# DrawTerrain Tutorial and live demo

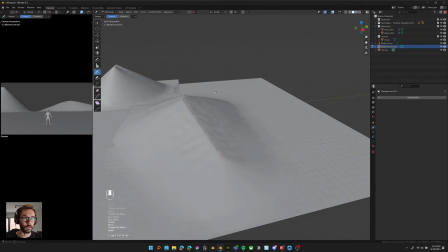(53:21)
But at the beginning you can work with extremely low poly terrain just to have your masses coming through.
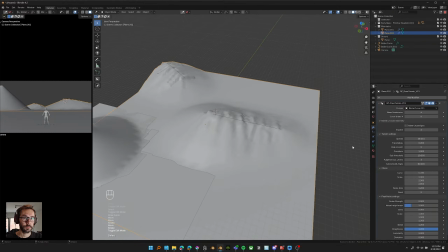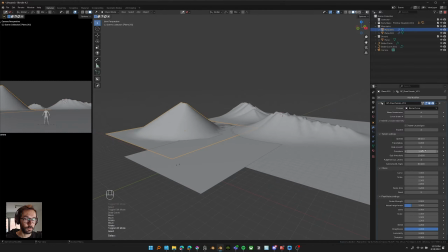(53:36)
The curvature is really good to give a sense of erosion a bit,
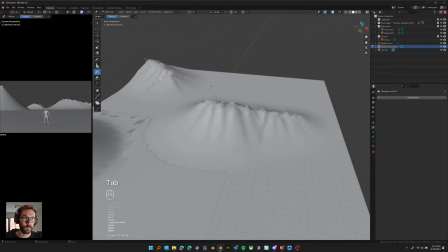(53:41)
that angle that will come over time with all of the rocks being eroded and all of the sand and sediments.
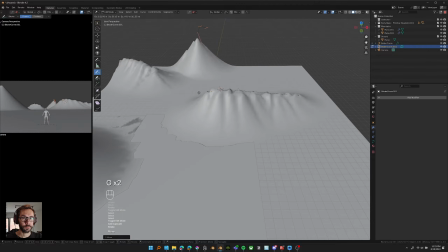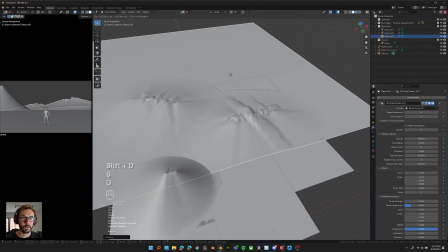(53:57)
Okay, moving on to more background.
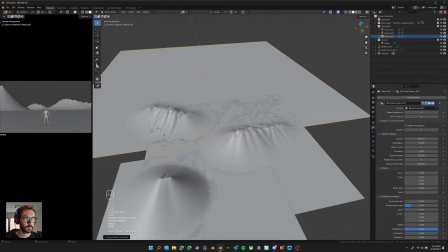I often just duplicate the curves I have, so I don't need to recreate one.
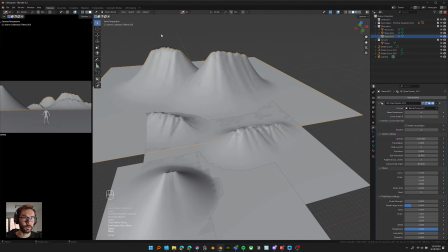(54:11)
And sometimes just moving them around is enough to have a new set of mountains or hills or whatever you're creating.
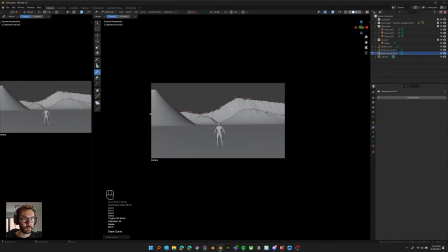(54:20)
Something that's really good, you can set your cursor in the correct depth,
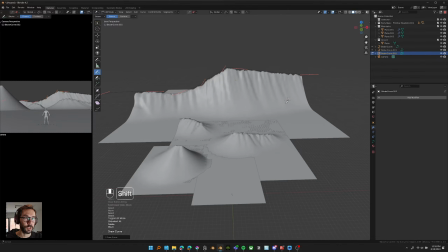(54:23)
and then you go in your camera and you can draw the shape of your mountain from the camera point of view.
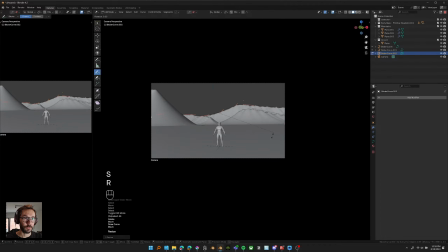(54:29)
Like this, you have control on the composition that it creates. It will create it parallel to your camera, So to add
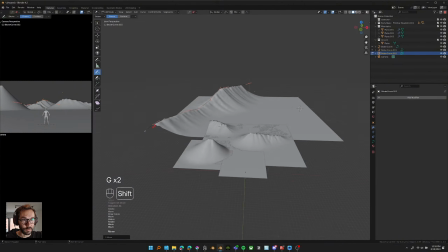(54:38)
feeling of mountain that goes into the depth is not really,
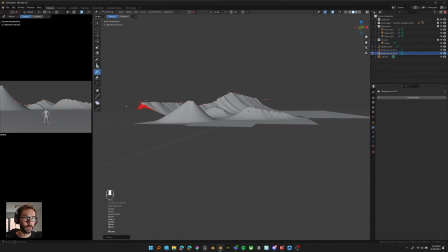(54:43)
you cannot do it like this, but like I was doing, you can always rotate it afterwards and play with the composition.
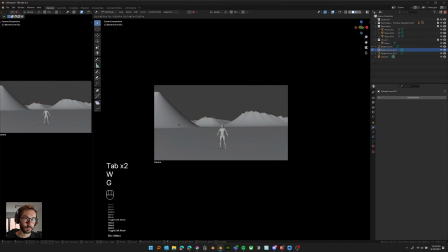My goal here was to start creating a bit of overlap between the different planes, like midground, foreground and background,
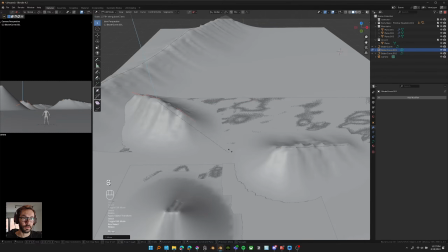(55:02)
because that's how you suggest depth and distance.
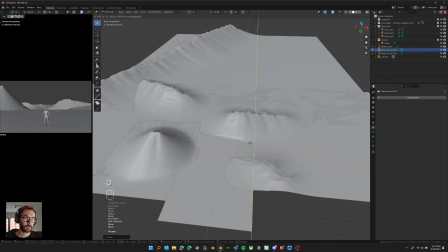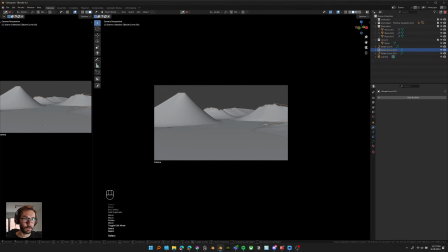(55:15)
And now I realized that I could change the point of view of the camera to have a better angle. And starting to create a sort of S shape on the ground, you can see a bit. That works really well to invite the eye into the composition.
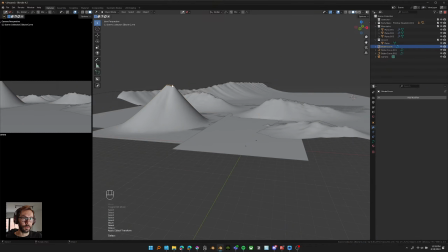(55:32)
So I was trying to refine that mountain on the left a bit to suggest these shapes even more.
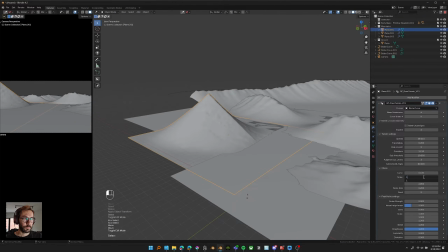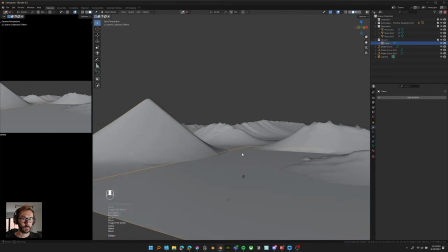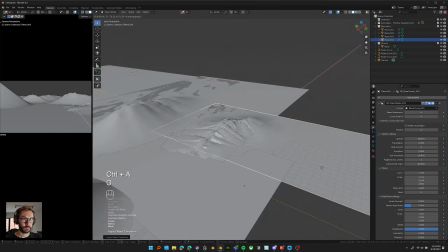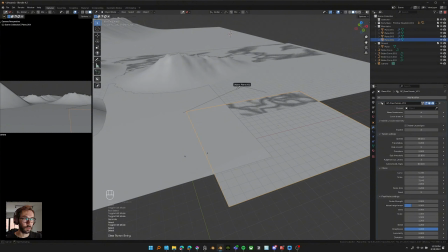(55:57)
So now I'm just separating the curve to add it only on the new plane in the foreground, just so it's easier to control,
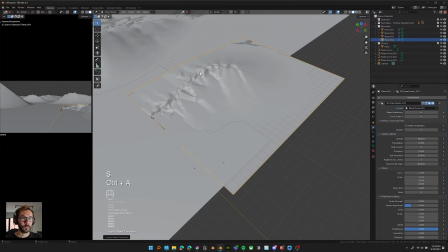(56:03)
and then you can isolate your details a bit more and have the one in the foreground being more detailed,
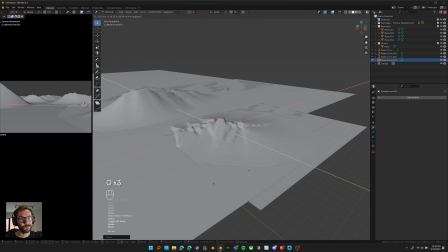(56:09)
and also not have to deal with intersection of different planes, for example.
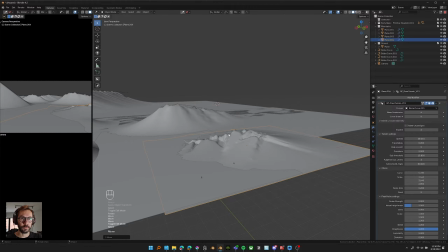(56:13)
Or you can actually take advantage of the intersections of the different planes like this.
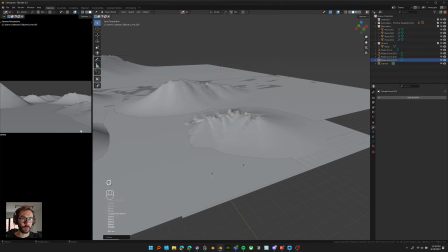(56:18)
And trying to place it so I create that sort of S shape inviting you into the composition.
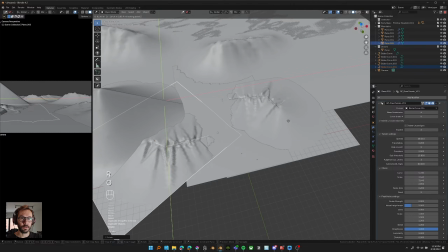(56:25)
And to increase that feeling, I'm adding another one on the other side. Just playing around with the composition until I find something that I like.
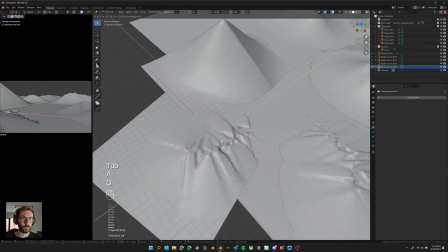(56:38)
It's the advantage of having tools that are so easy to use, because you can iterate way more before you stick to a final decision.
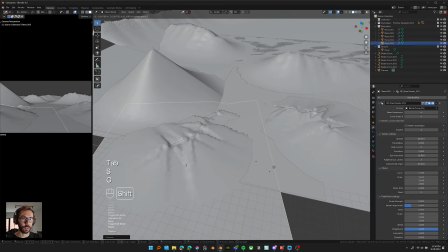(56:46)
And usually it's that phase where you can iterate more that leads to a better design.
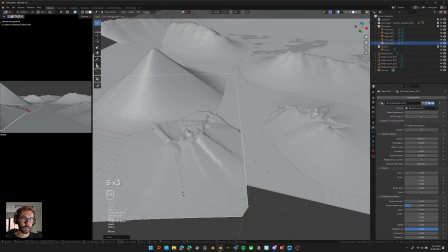(56:51)
Because if you're stuck with complex tools and processes or workflow,
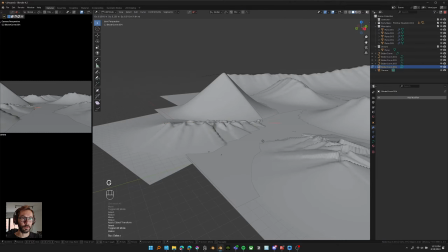(56:56)
it's harder to iterate, and you need to commit to a final decision early on in your process,
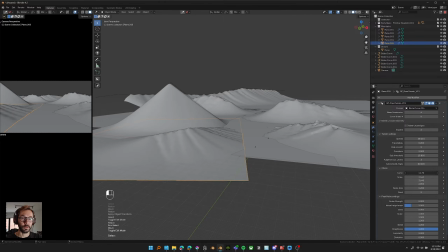(57:03)
which prevents you from experimenting more, which if you're doing illustration or concept art, that's also the most fun part and what leads to the better results.
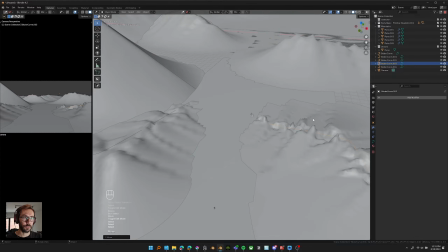(57:15)
I'm also taking advantage of the happy accident from the chaos,
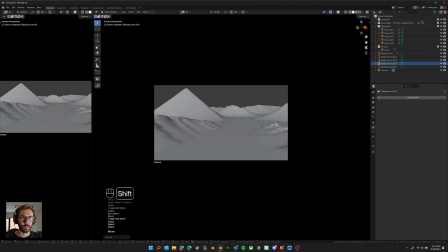(57:20)
noise and all of this to try to see what can come from the chaos, basically. That's really why I named it like that.